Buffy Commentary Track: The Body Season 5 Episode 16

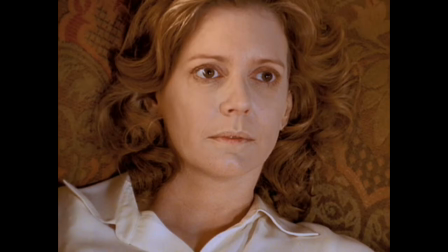266s
And this is a very difficult thing to do, kneeling down, getting up. It was an extraordinary piece of camera work. And, of course, an extraordinary piece of acting from Sarah where I made her do this about seven times. to go from the extremity of first finding her, the helplessness of not knowing what to do,
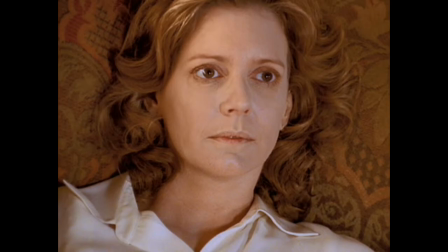288s
all of the things that Sarah had to go through in this, she had to go through many, many times. And, you know, every take was extraordinary.
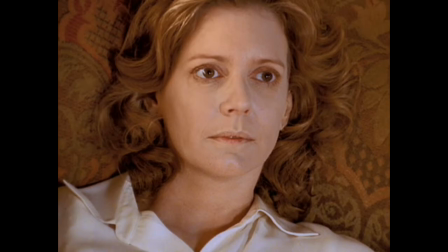305s
this coming up the rib cracking uh experience again this is part of what you'll see a lot of in this episode which is sort of almost obscene physicality a little more physicality than we necessarily want
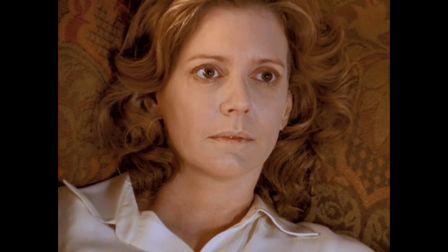323s
or are used to uh that expresses itself periodically throughout um because death Death is a physical thing, there is a body, and apart from the sense of loss that you inevitably feel,
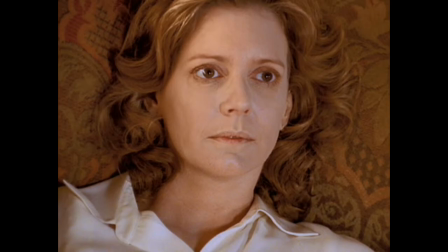340s
there is the fact of the body, and dealing with that is an experience that really does kind of stop time.
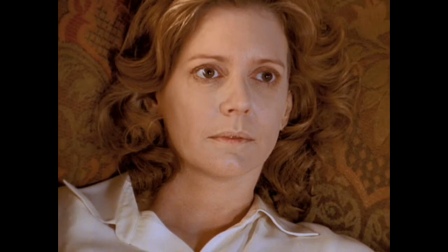357s
We have several instances in this scene, in this act, where Sarah, where Buffy looks out the window. She goes to the back door, she goes to the front door, she looks out the window, she hears noises, but we never show a POV, we never show,
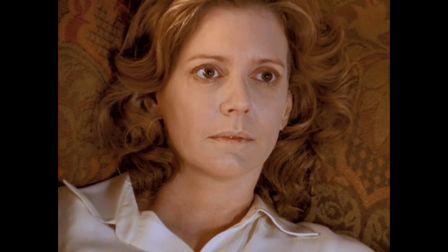372s
we never shot the street outside or the backyard or anything. Because again, it's almost unreal.
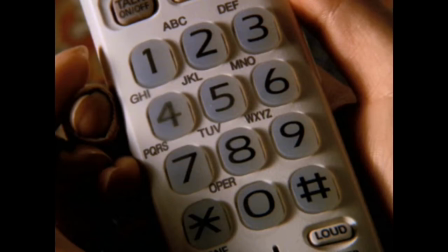382s
This is the shot for people who don't know what a phone is to explain it. No, again, to me, that's the moment she realizes her mother's dead. It's just fixating on something almost meaningless.
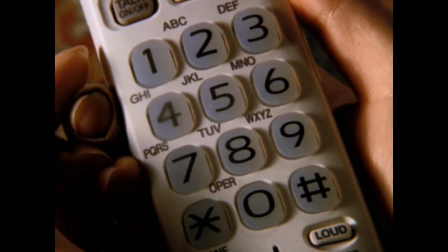397s
And I thought the phone was the thing, and that is the first cut in the entire scene, was when we cut to the phone. We had to use a special lens, and it was very difficult to get the phone feeling that real.
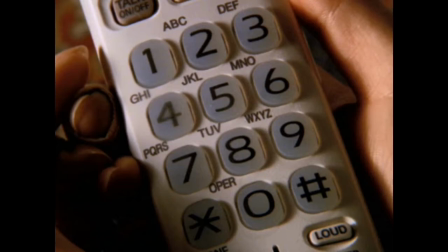415s
again here she comes to to look out but all we hear is noise because we are completely in her space the rather arch camera work there as a way of saying oh my god i for a moment
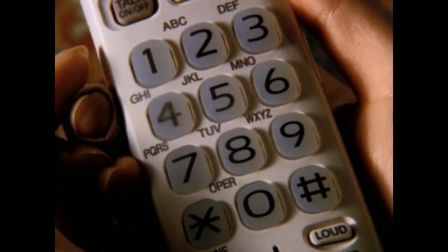431s
had almost forgotten she was there and then again unlovely physicality the idea that uh you know her mother's underwear might be showing is gross and upsetting. Now, these guys, good actors both, you know, were there to be almost noise in the frame.
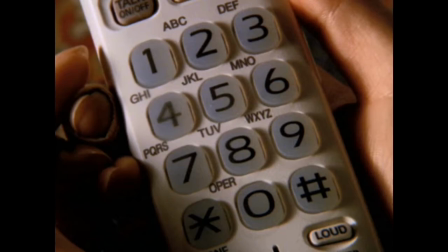452s
Very seldom did I actually feature their faces. You know, a lot of quick cutting, a lot of everything is about Buffy and her reaction to her mom, and she can't really relate to these people as people.
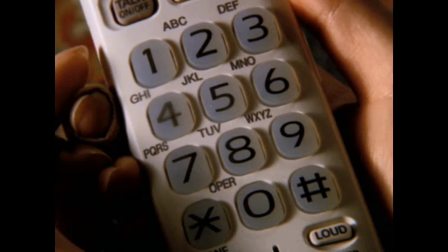471s
Filmically, the idea, you know, obviously was that they are a blur to her.
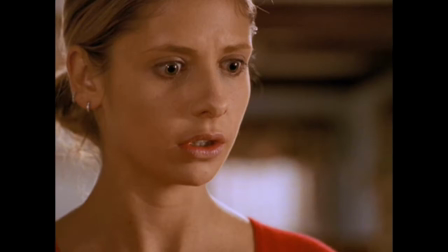481s
This was done in slow motion, by the way, which you can't even tell. I just ramped the camera up to 40 frames per second instead of 24, but it didn't really read like slow motion. That was kind of an attempt. just failed. Since then, I've learned if you want to go slow motion, you have to go a little bit slower.
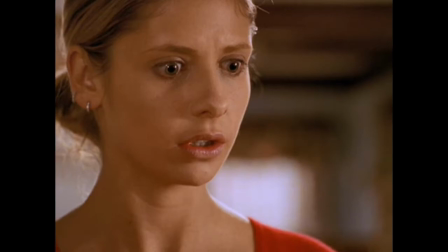498s
And, well, everybody loves a happy ending.